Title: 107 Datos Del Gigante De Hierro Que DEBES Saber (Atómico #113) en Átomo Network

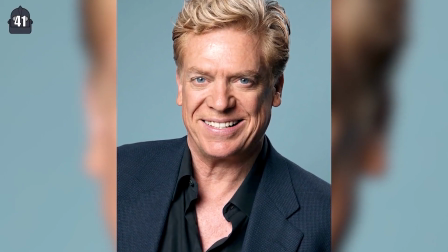Christopher McDonald, el actor que prestó su voz a Kent Mansley en inglés, también inspiró la personalidad del personaje,
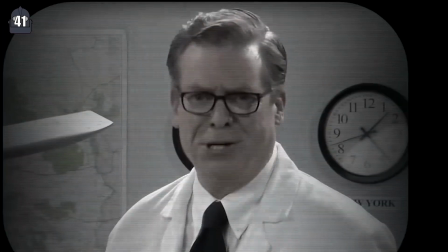pues el actor suele tener tanto un considerable atractivo físico, fuerte presencia, al mismo tiempo que podía ser gracioso y falsamente modesto.
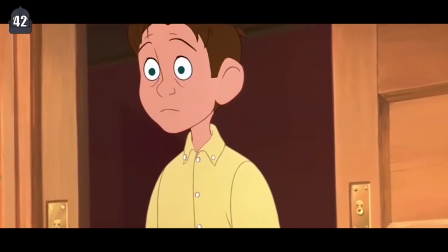Número 42. Kent Mansley fue diseñado para encajar perfectamente entre Annie y Hogarth como un estereotípico padrastro.
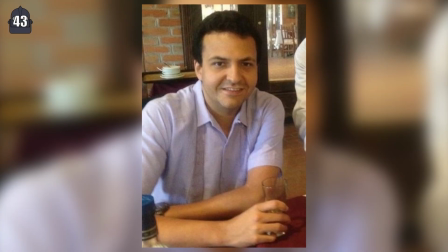Número 43. Arturo Mercado Jr. dobló la voz del totalmente cool Beatnik Dean.
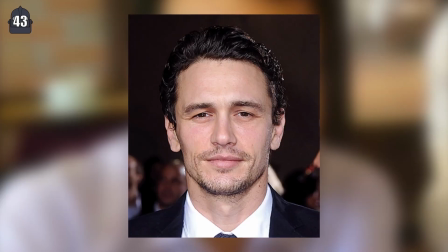Parece que lo cool se le da a este actor de doblaje, pues también ha prestado su voz a James Franco y a Jet Li, las versiones dobladas de muchísimas cintas.
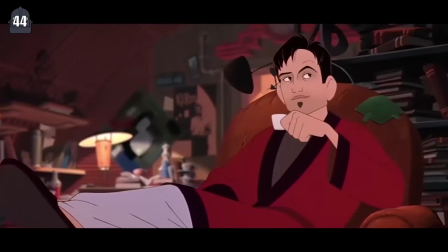Número 44. Los escritores han revelado en los audiocomentarios de la película que Dean fue concebido como un Beatnik para reforzar algunos temas de la película.
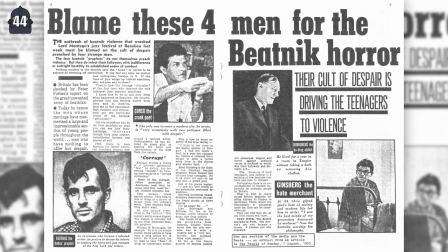La generación Beatnik de los 60 era atemorizante para las generaciones más viejas de la época, a pesar de ser inofensiva.
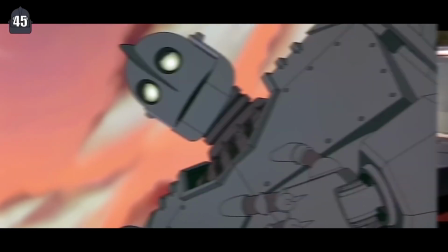Número 45. En inglés, la voz del gigante la prestó la estrella de Rápido y Furioso Vin Diesel. Él ha mencionado sentirse identificado con el gigante y describió su conexión diciendo: "Somos como toros en una cristalería".
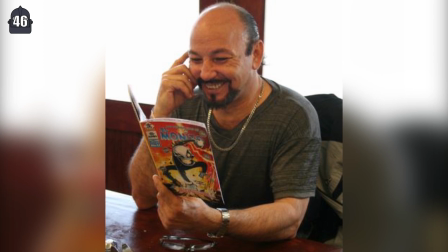Número 46. César Soto interpretó al Gigante de Hierro, pero este no es el único robot en su repertorio, ya que también interpreta a Bender Rodríguez en Futurama.
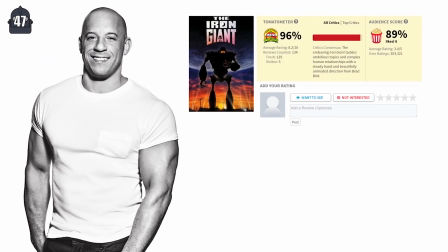Número 47. Hasta la fecha, El Gigante de Hierro es la película en la que ha salido Vin Diesel con la calificación más alta en Rotten Tomatoes.
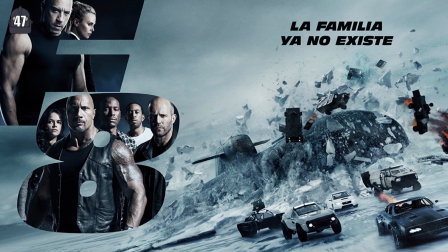Lo siento tanto por Rápido y Furioso 8. Bueno, en realidad no. Número 48.
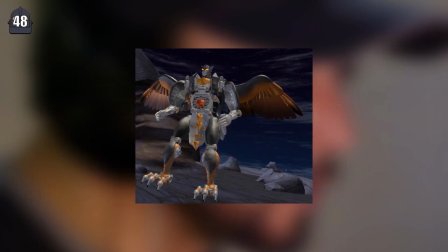Otro robot interpretado por César Soto fue el Lobo Plateado en Beast Wars. Número 49.
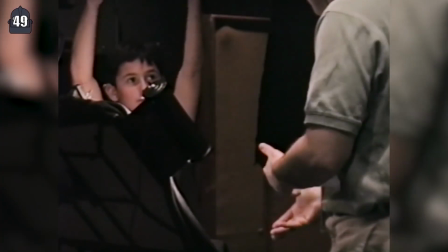Vin Diesel ha declarado que Brad Bird suele dar notas cual director de orquesta y suele mover sus manos haciendo gestos mientras los diálogos son interpretados por los actores.
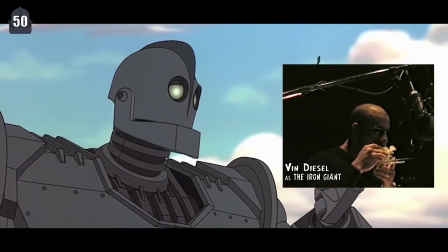Número 50. Excluyendo gruñidos y gritos, el gigante no dice más de 60 palabras a lo largo de la película, diciendo aún menos palabras que Schwarzenegger en Terminator 1, por si se lo preguntaban. Schwarzenegger dice un total de 72 palabras.
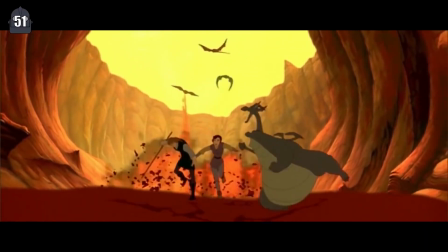Sí, las conté. Número 51. Dado el histórico fracaso de la película previa al Gigante de Hierro, La Espada Mágica en Busca de Camelot,
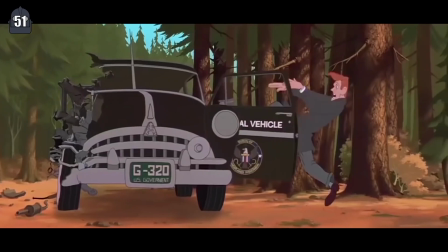el presupuesto para el Gigante de Hierro fue significativamente menor de lo usual, de la misma manera con el ciclo de producción.
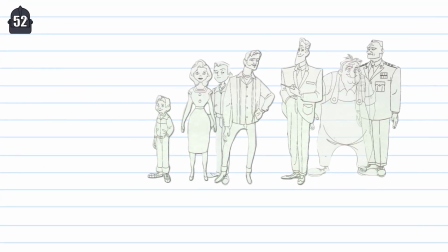Número 52. Consecuentemente, con menos dinero, el personal encargado de producir la película contaba con un número reducido. En vez de ver esta situación como una limitante, Brad Bird aprovechó la oportunidad para reducir el número de supervisores y managers involucrados.
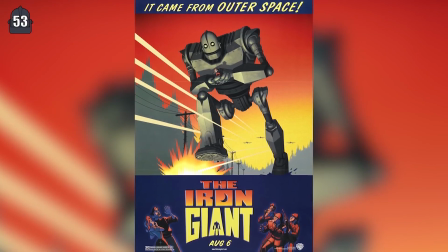Número 53. Tres cuartas partes del equipo del Gigante de Hierro venían de la producción de La Espada Mágica.
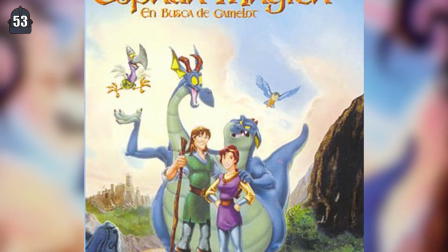Supongo que el otro cuarto restante incluía a todos los managers y supervisores que no fueron requeridos.
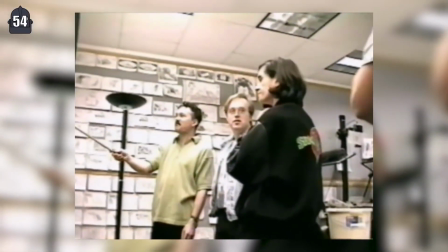Número 54. La producción del Gigante de Hierro también rompió con los estándares de producción de una película animada.
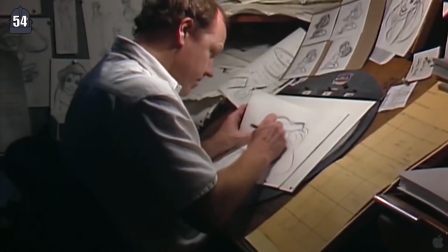Otros estudios, como Disney, solían asignar a un personaje por cada animador.
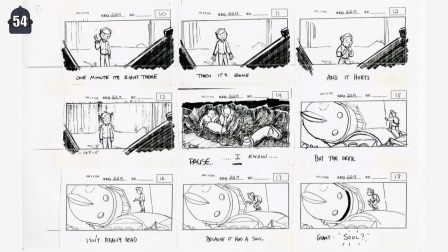En vez de ello, Bird asignaba secuencias completas a diferentes equipos de animadores, cosa que demostró ser mucho más productiva y cooperativa que el método Disney.
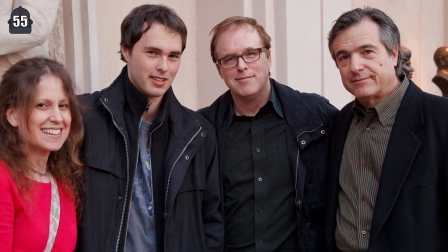Número 55. Brad Bird también reservó espacio en su equipo para estudiantes en animación de CalArts, lo cual también contribuyó a incrementar la fuerza de trabajo a pesar del presupuesto. Número 56. Bird estaba tan impresionado con el trabajo de los estudiantes que les permitió animar una secuencia entera por su cuenta.
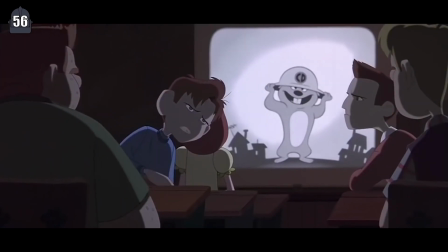Muy apropiadamente, es la secuencia que toma lugar en el salón de clases. Número 57.
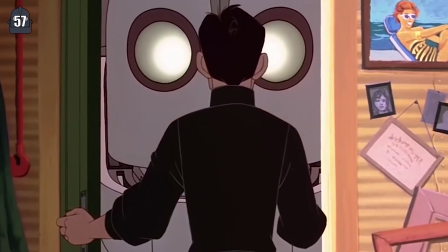La película fue producida en formato widescreen, a diferencia del formato tradicional, en un esfuerzo más por emular las películas de los 50 que inspiraron tantos aspectos de la película.
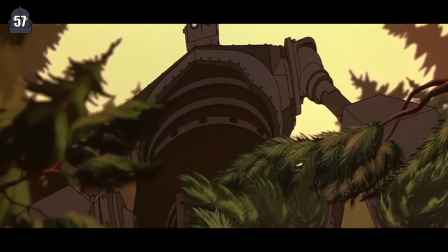Este formato contribuyó también a evocar la enorme talla del gigante. Número 58.
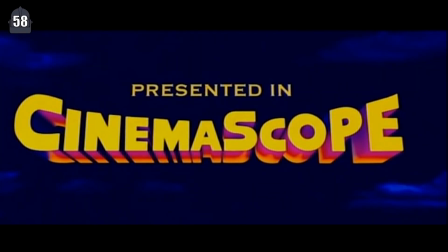Bird tenía intenciones de iniciar la película con el clásico logo de CinemaScope, como una pequeña broma, pero Fox, los dueños de la propiedad, no lo permitieron.
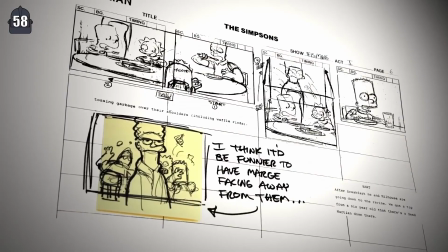Esto fue particularmente irritante para Bird, pues en el pasado él había trabajado muy de cerca con Fox en Los Simpson.
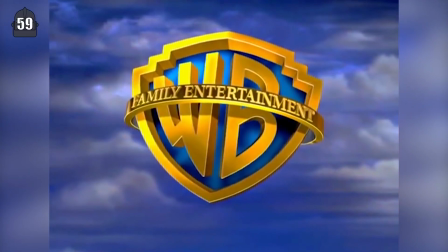Fox, antes eras chévere. Número 59. Warner Brothers planea poner el logo tradicional con Bugs Bunny comiendo una zanahoria. Brad Bird se opuso, pues no quería dar la idea de que esta sería una típica película para niños,
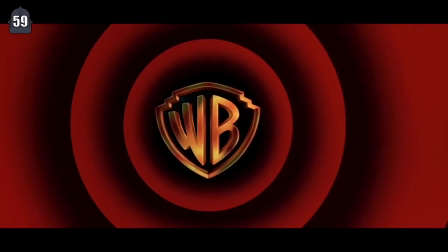así que pusieron un logo más reminiscente del usado tradicionalmente en fantasías animadas de ayer y hoy.
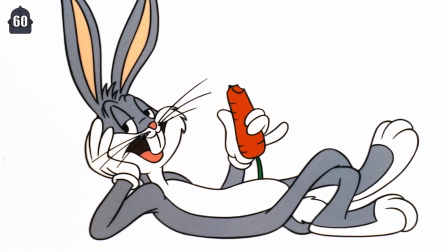Número 60. Sin embargo, Bugs sí aparece en la película como un pequeño guiño a esta riña.
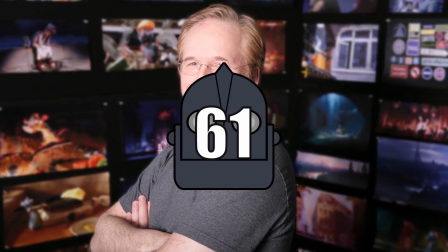Lo puedes ver en un cajón de juguetes. Si parpadeas, te lo pierdes. Número 61. Brad Bird hizo más que solo dirigir, también animó una secuencia de la película.
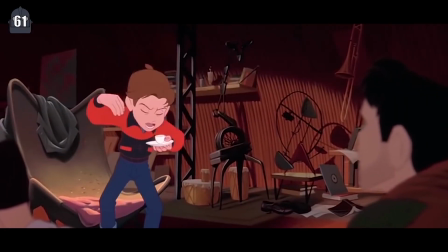La escena en el apartamento de Dean donde Hogarth ofrece un acalorado discurso incitado por un poderoso café expreso.
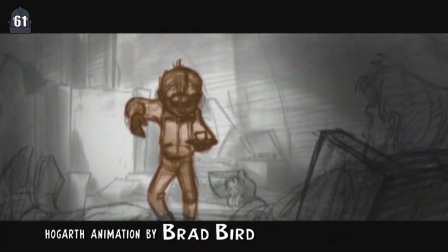Fue animada por el mismísimo Bird. Número 62.
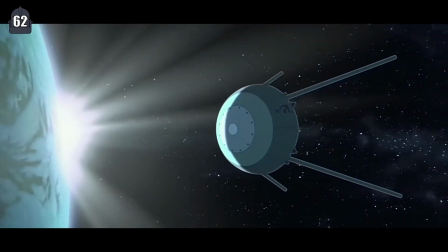Al inicio de la película, hay una espectacular escena que comienza en el espacio enfocando al satélite Sputnik y posteriormente procede a entrar en el ojo de un huracán en la Tierra.